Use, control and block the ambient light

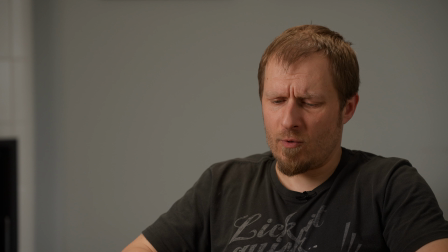Although I have to check the headlight, because now I have one ND stop. There is some specular light, like some highlight here,
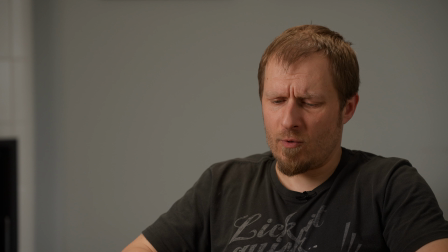but let's see what that does and if that should be brighter. So definitely the headlight is great. Maybe it should be a bit farther away.
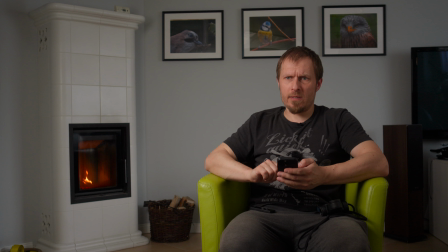I can fix it with the crate. Maybe now it's a bit better.
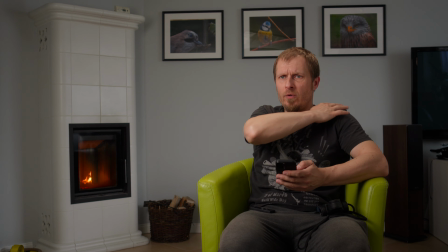I think it even illuminates a bit this shoulder, yes, but it might be a bit too dark.
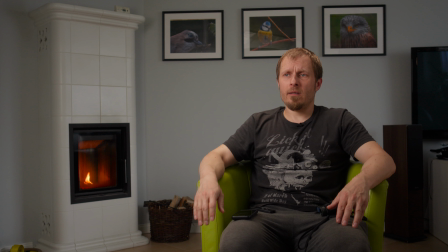So let's go to 60% first. Is it too bright? Maybe on the hair, but I think overall it is really nice. I can also check without the key.
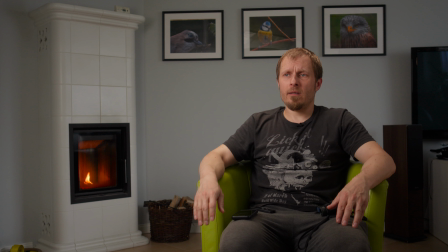Yeah, I think it's like spot on in terms of the it creates a bit of the highlight on my hand. It should be actually farther to my left, but the stand is too short.
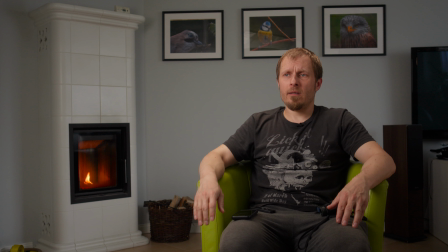But it does not impact the exposure on my face that much, and with the key light it actually looks really nice. And I can see on the like probably this part, yes,
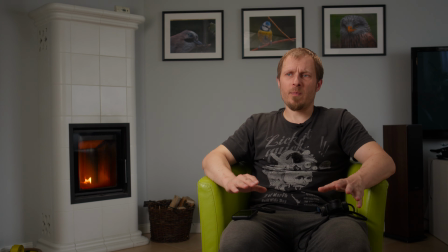this part of my arm is the highest exposed thing in the frame, so it is a bit annoying.
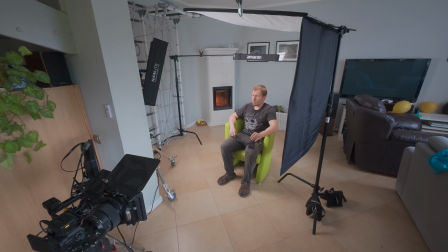So maybe I should keep it like that, or maybe, I don't know, maybe like that. But on the wide shot it's still visible. So probably I have to install the net to block, to create a shadow on my hand, and that would be solved.
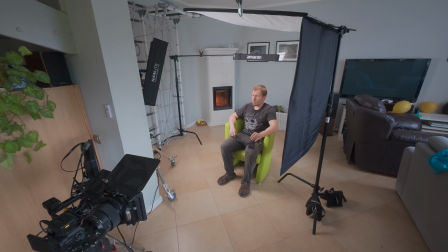So I would probably have to install the net on the lower part of this light, and that would solve the issue. Maybe I would install it in a second, although not sure how much time I have left.
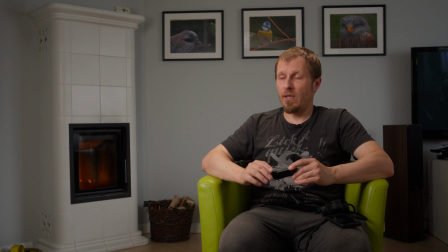A bit, so I can check this and fix that issue, that actually the brightest part of the frame, at least in this frame, is my hand.
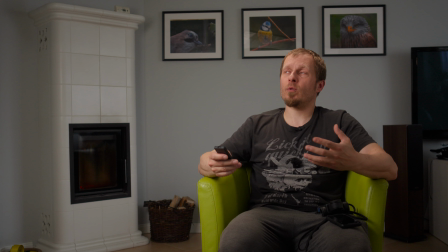So I think that from all of the shots, this is the best so far. I'm not saying the other ones were bad, because it depends what look you want to create. If you want brighter look, darker look, so you can use it. Although with 2 ND stops, probably it was too dark.
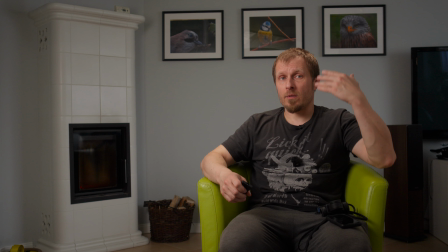But now with the bounce, it creates quite nice contrast ratio on my face, I think. And also still the shadow side is on the camera side, which gives more shape to my face.
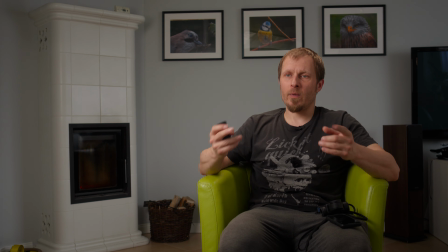Like you can compare this to when it was 1:1 ratio, like my face was flat,
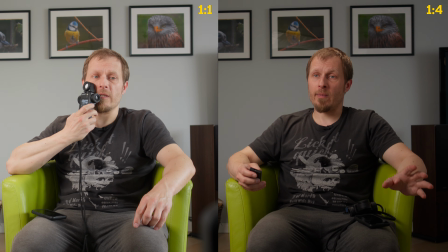and this one, in this one, it is probably much more three-dimensional.
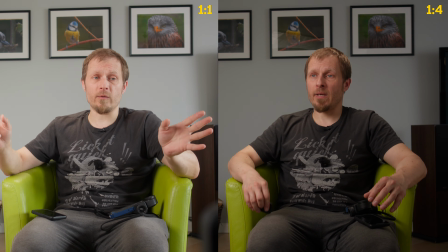So yeah, but I think I have to fight
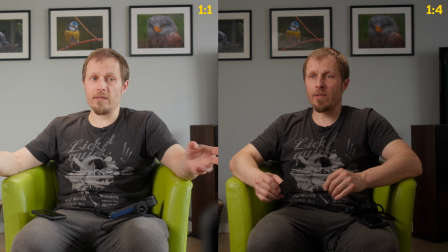this highlight with the net, so I will try to fix it in a second.
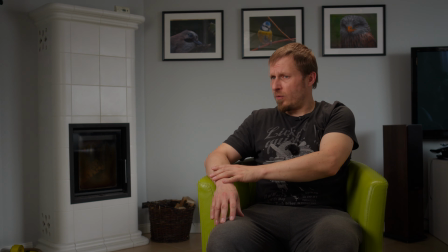So now I kind of managed to like block this light on my hand.
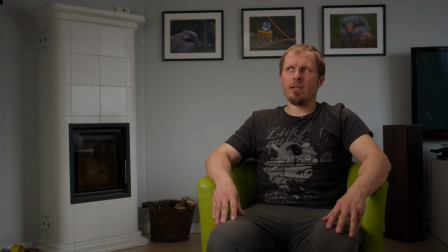It seems it is still the brightest part of the shot. Unfortunately, I used the double net. So the double net is on the side of the key.
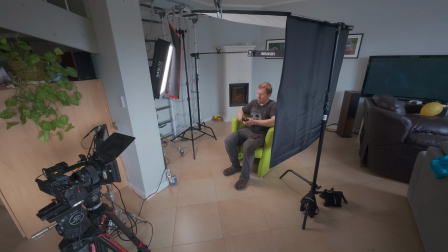You can see this on the BTS shot, and this, I think, impacted the exposure of my face a bit. I'm not 100% sure.
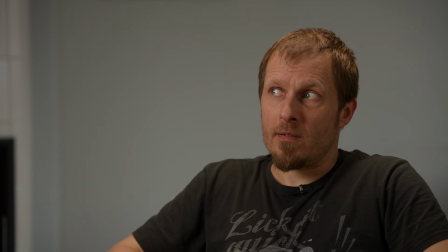Yeah, it is. So I'm not sure I can fix it, but let's see.